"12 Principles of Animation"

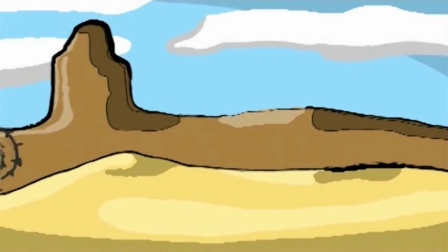Squash and stretch. This form of animation is to define how rigid an object is. It gives a sense of weight and flexibility. This is shown here as a tumbleweed is getting blown across the screen, and as it hits the ground it squashes.
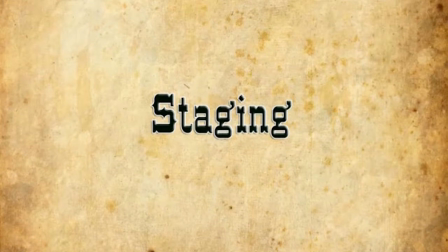Staging. The purpose of staging is to direct the audience eye to exactly where it needs to be at that point of interest.
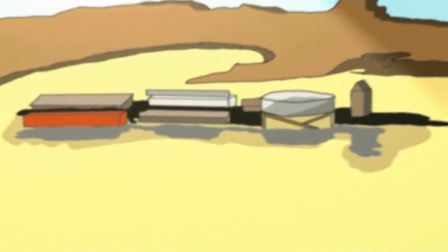As shown here, the point of interest is the town in the middle of the desert and then to the outside of the bank.
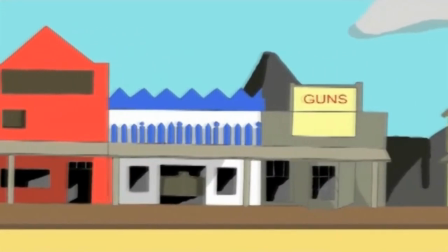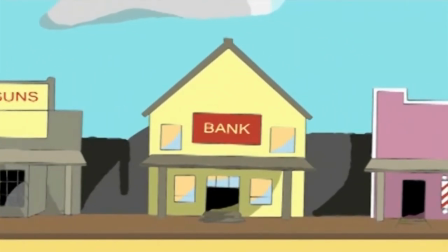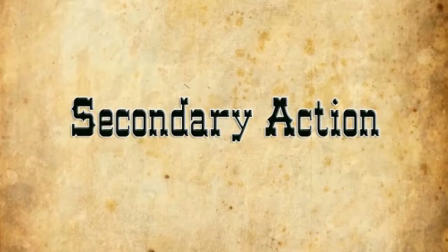Secondary action. Secondary action gives the scene a more lifelike feel to it.
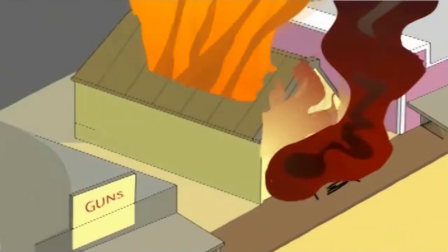It can help to support the main action.
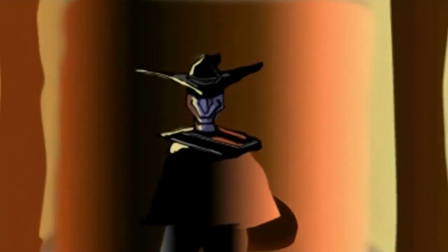Remember, secondary action is only to emphasize an action, and this is shown here by the bad guy walking out of the burning bank.
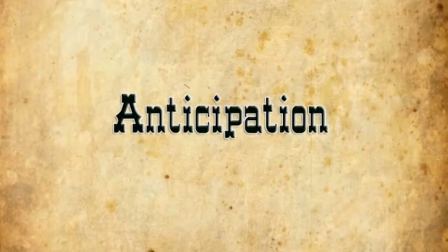Anticipation.
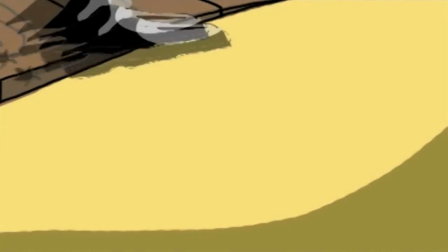Anticipation is used to prepare the audience for an action, as shown here when the good guy steps out to walk towards the bad guy.
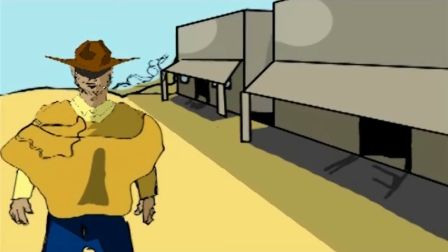Arcs. All actions follow an arc path. This is more noticeable with the action of an animal or person.
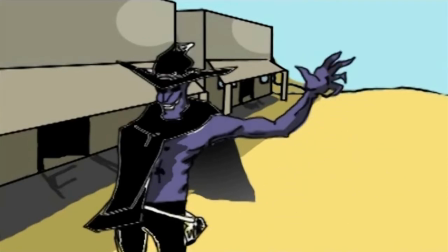It gives the animation a more realistic look and less stiff. This is shown here by the bad guy lifting his arm with a bag in his hand.
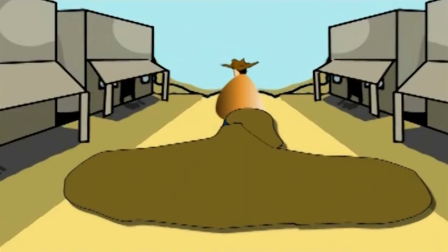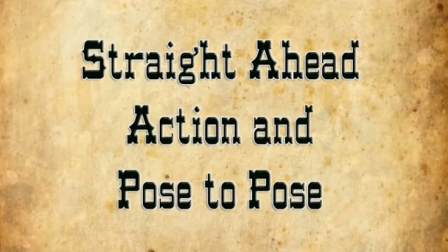Straight ahead action and pose to pose.
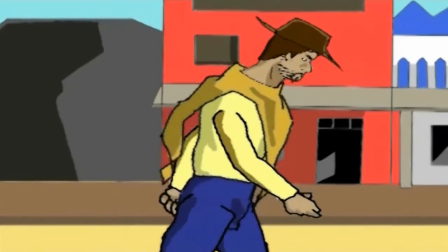Straight ahead animation is when a scene is drawn frame by frame, which makes the scene more realistic.
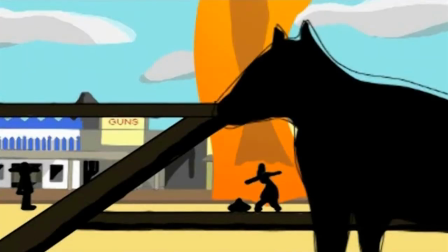Pose to pose is when you draw a few keyframes and fill in the rest later.
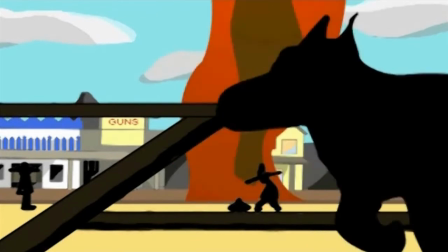This can be used in more dramatic scenes. This is shown here by the two movements of the horse.
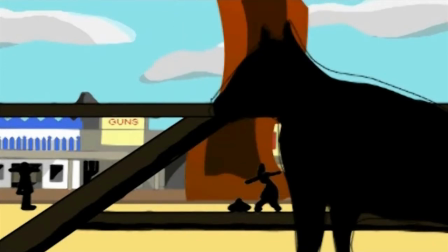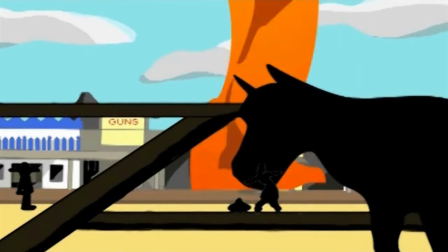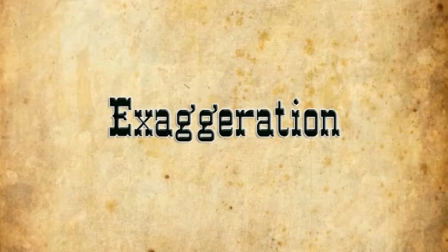Interrogation. Interrogation is not extreme distortion of a drawing or extremely broad violent action all the time.
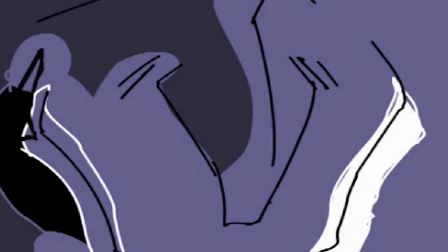It's of facial features, expressions, poses, attitudes and actions,
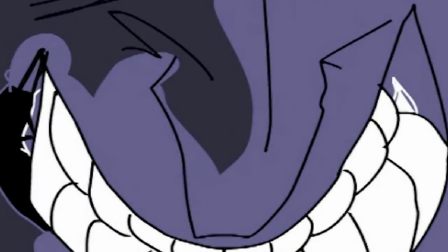which is shown here by the good guy squinting and the bad guy giving a menacing smile back.
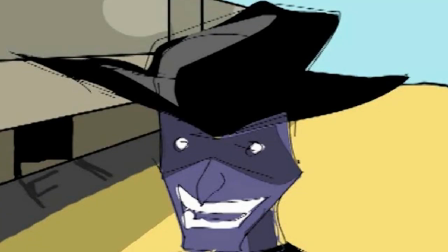Appeal. All characters must have appeal for the animation to have a good effect.
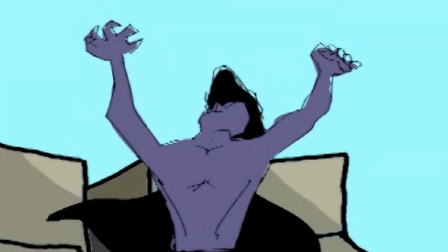This can be in the way of heroic, villainous, comic or cute, such as the bad guy laughing here.
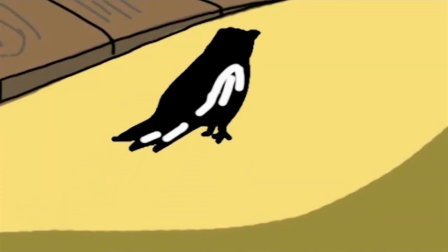Timing. Timing refers to the number of drawings or frames for a given action, which means the speed of the action in the scene.
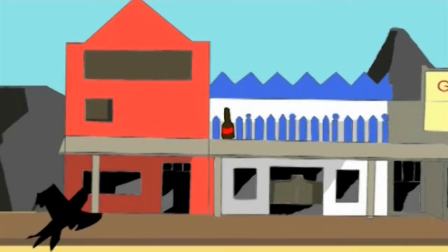Timing is important for showing character moods or reactions, and it is shown here by the bird flying into the bottle and knocking it over.
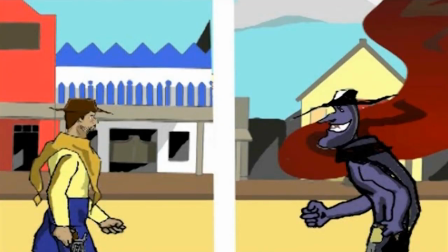Slow in, slow out. Slow in, slow out is when there is more drawings at the start and ending and less in the middle,
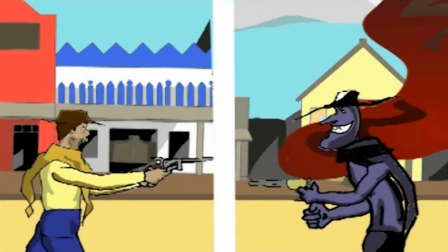and this gives the action more of a quick surprise element. This is shown here by the good and bad guy drawing their guns towards each other.
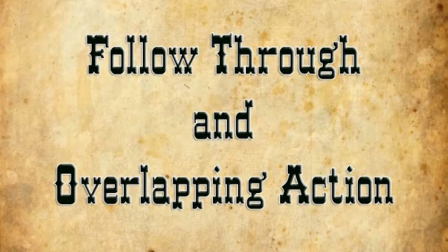Follow through and overlapping action. Follow through is when an object is moving but the main part of the object stops,
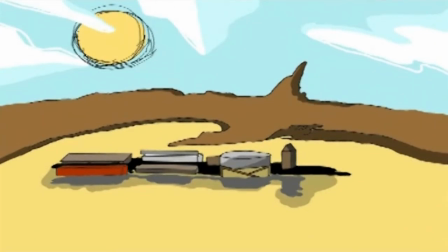and something such as a tail will follow behind and stop a few frames after the main part has stopped.
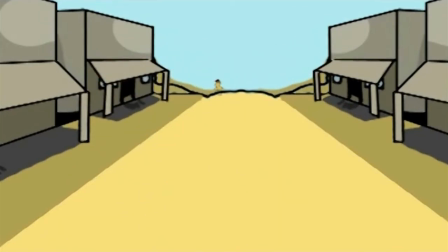Overlapping is when other parts of the object are moving at different times to the main part, such as a head or a leg. This is shown here by the good guy running into the distance with his poncho following him.
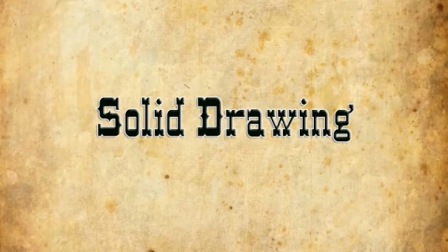Solid drawing. The basic principles of drawing an object are to form weight, volume and solidity.
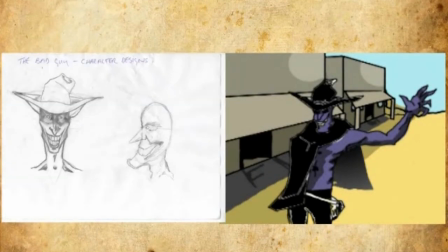When drawing an animation design,
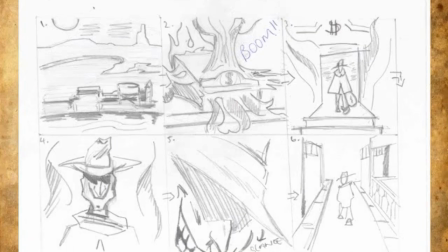it is important to draw the objects from different angles and positions to see how it will work in the final piece, as shown here with the sketches.